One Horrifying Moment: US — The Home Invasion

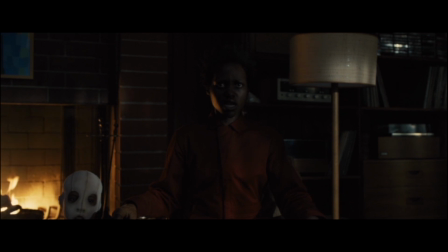(4:08)
Red's voice isn't scary because it's intimidating or creepy. It's scary because it sounds like she's in pain.
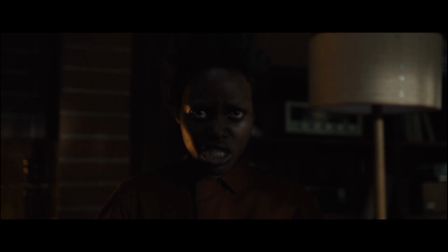(4:15)
That the mere act of speaking, of existing, is agony to her. Academy Award-winning actress Lupita Nyong'o, who plays both Adelaide and Red, imbues her character's harrowing life story here with so much pain and fervor that it becomes almost physically disturbing.
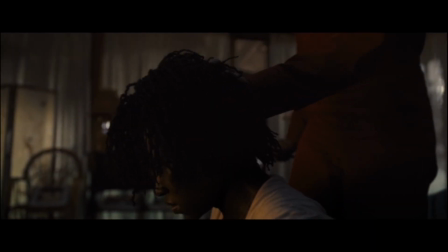(4:32)
But before we can descend any deeper into this character and into this film, we need to make a brief descent into.
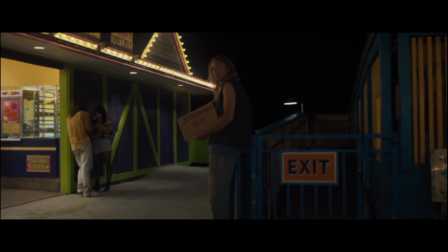(4:41)
At the start of the film, a young Adelaide witnesses a homeless man carrying a sign that reads Jeremiah 1111.
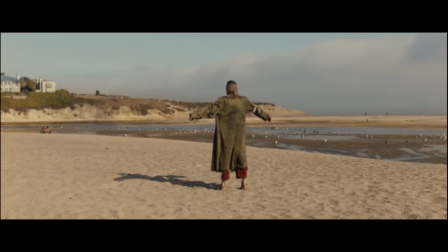(4:48)
Throughout the story, we see the motif of 1111 pop up repeatedly.
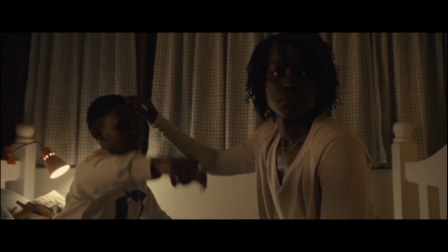(4:53)
As Adelaide tucks Jason into bed, Jason notices that the clock reads 1111.
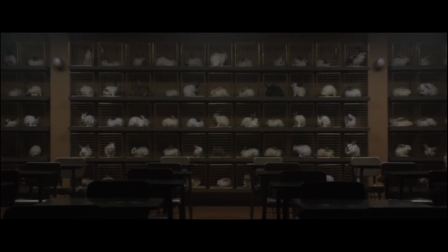(4:58)
The rabbits in the opening titles of the movie are arranged in cages of 11 by 11.
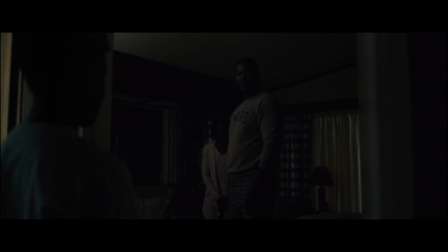(5:03)
I could go on and on here, but the example that I really want to highlight is when the tethered first arrive in the Wilson's driveway.
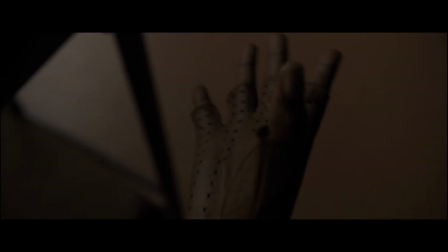(5:12)
It's this absurd, unnecessary attention to detail that has come to characterize Jordan Peele's feature films, so much so that even the music references this 11-11 motif, with the four notes, dun dun dun dun. One one one one. But okay, what's the meaning supposed to be here?
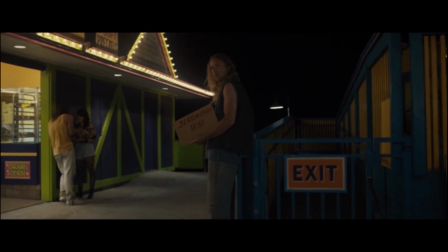(5:32)
Let's circle back to Jeremiah 1111, the Bible verse referenced at the beginning of the film.
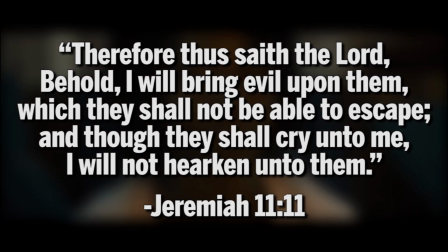(5:38)
Therefore, thus saith the Lord, Behold, I will bring evil upon them, which they shall not be able to escape.
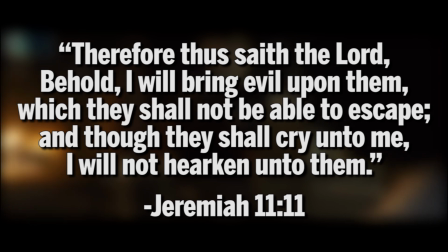(5:45)
And though they shall cry unto me, I will not hearken unto them.
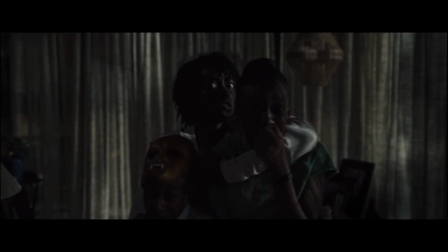(5:50)
My interpretation of this verse is that while you may cry out to be saved and delivered from the evil that haunts you, you won't be saved.
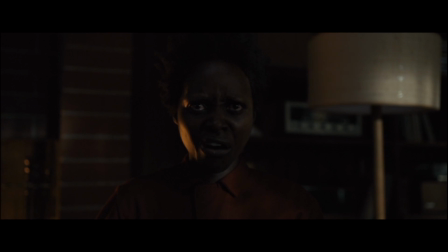(5:57)
And perhaps you don't deserve to be saved. In the context of the film, this quote makes perfect sense.
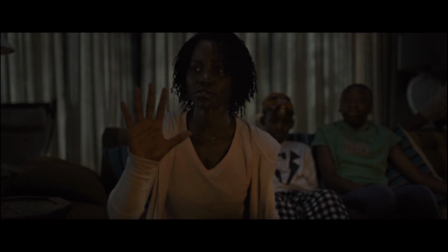(6:03)
Initially, it seems that Adelaide is the innocent victim, and that Red is the sadistic perpetrator.
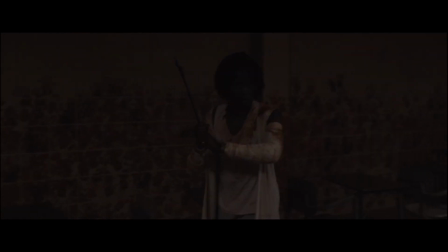(6:09)
Yet the struggle between these characters is revealed to be far more complex as the story develops.
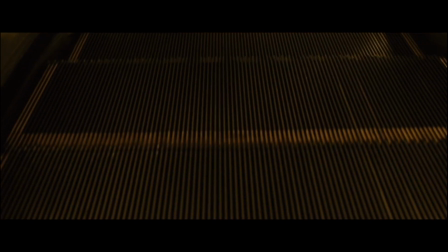(6:14)
So let's descend deeper, in two.
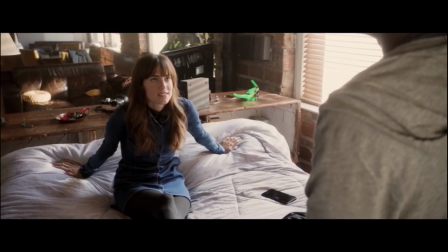(6:19)
If Jordan Peele's debut feature film, Get Out, was a movie about race, Us is a movie about class.
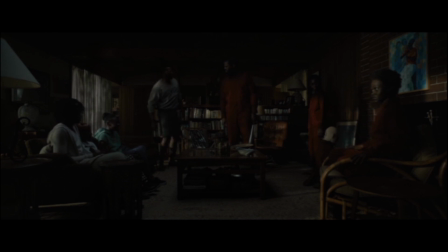(6:26)
As Peele himself states, You know, the only thing consistent about the idea of Us is when you have an Us, you have a Them.
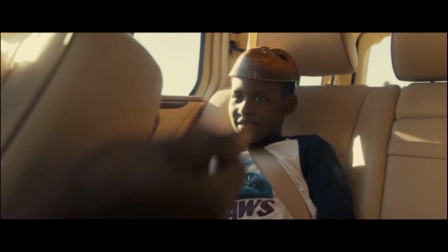(6:35)
For Adelaide to live a happy and prosperous life on the surface, Red has to live a miserable and torturous life below the surface.
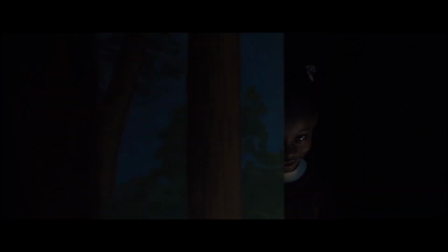(6:43)
The twist at the climax of the film, however, reveals that it It was Adelaide who began her life underground,
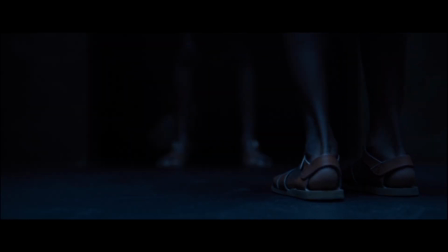(6:49)
and swapped places with Red by strangling and dragging her into the tunnels below.
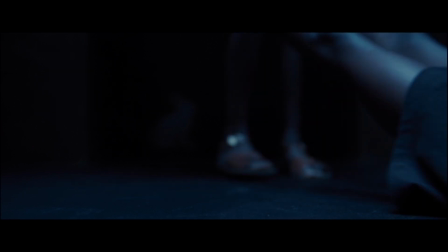(6:54)
We can see this journey between the underground and the surface as a journey of class.
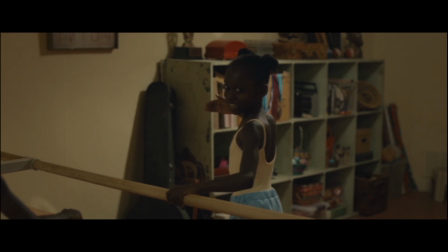(6:59)
Of Adelaide ascending into the upper class by condemning her twin to the lower class.
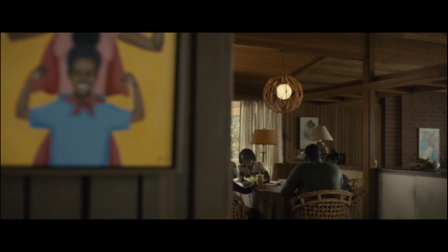(7:04)
The Wilsons aren't rich to the point of being billionaires, of course, but they are wealthy enough to own a summer house.
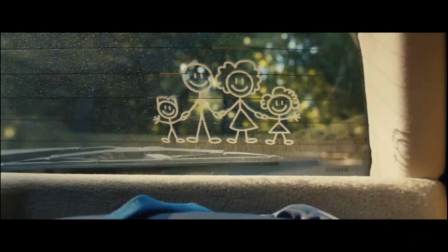(7:10)
They represent, in many ways, the idyllic American family of four.
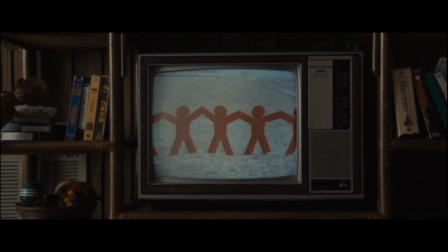(7:14)
Us, after all, is a distinctly American movie, or at least a movie that is distinctly about America.
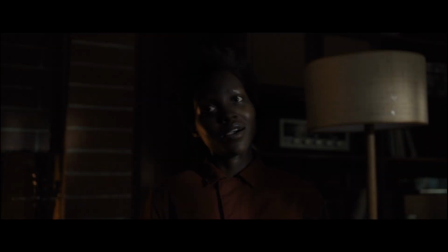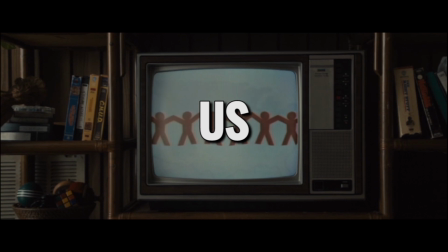(7:26)
Even the title, Us, is a devil entendre, also spelling out US, United States.
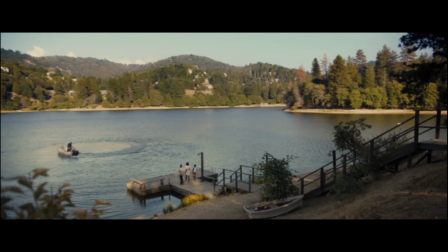(7:33)
At the start of the film, Adelaide has attained that comfortable, picturesque life that is the ultimate goal of the fabled American dream.
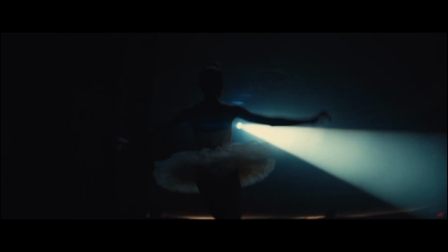(7:41)
But Adelaide didn't dreamily meander her way into this ideal life.
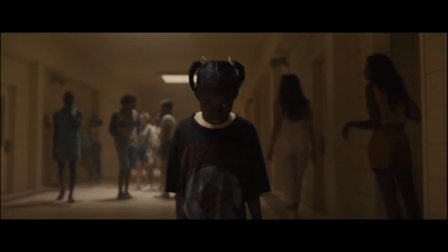(7:45)
She had to fight for it, had to claw her way out from the tunnels, even if it meant consigning Red to the same doomed fate that Adelaide was born into.
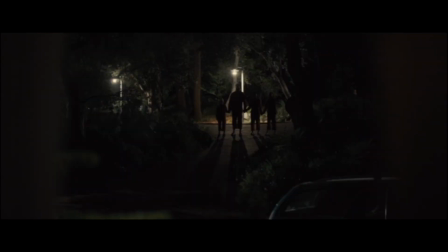(7:54)
When Red and her family show up at the Wilsons' home, standing still in the formation of 1111,
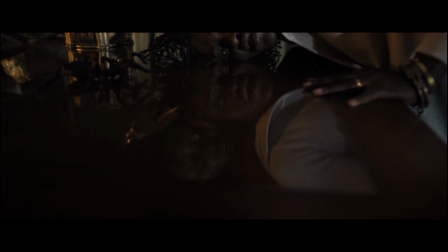(8:01)
Red promises retribution, promises to expose Adelaide's sins and cast judgement upon her.
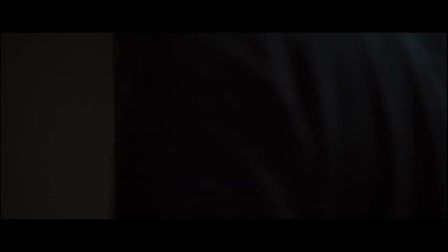(8:07)
As frightening as the home invasion scene is on the surface level,
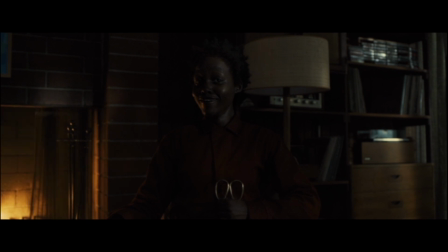(8:11)
the true horror of this sequence isn't that Red is coming to rob the Wilsons, kill them, or even torture them.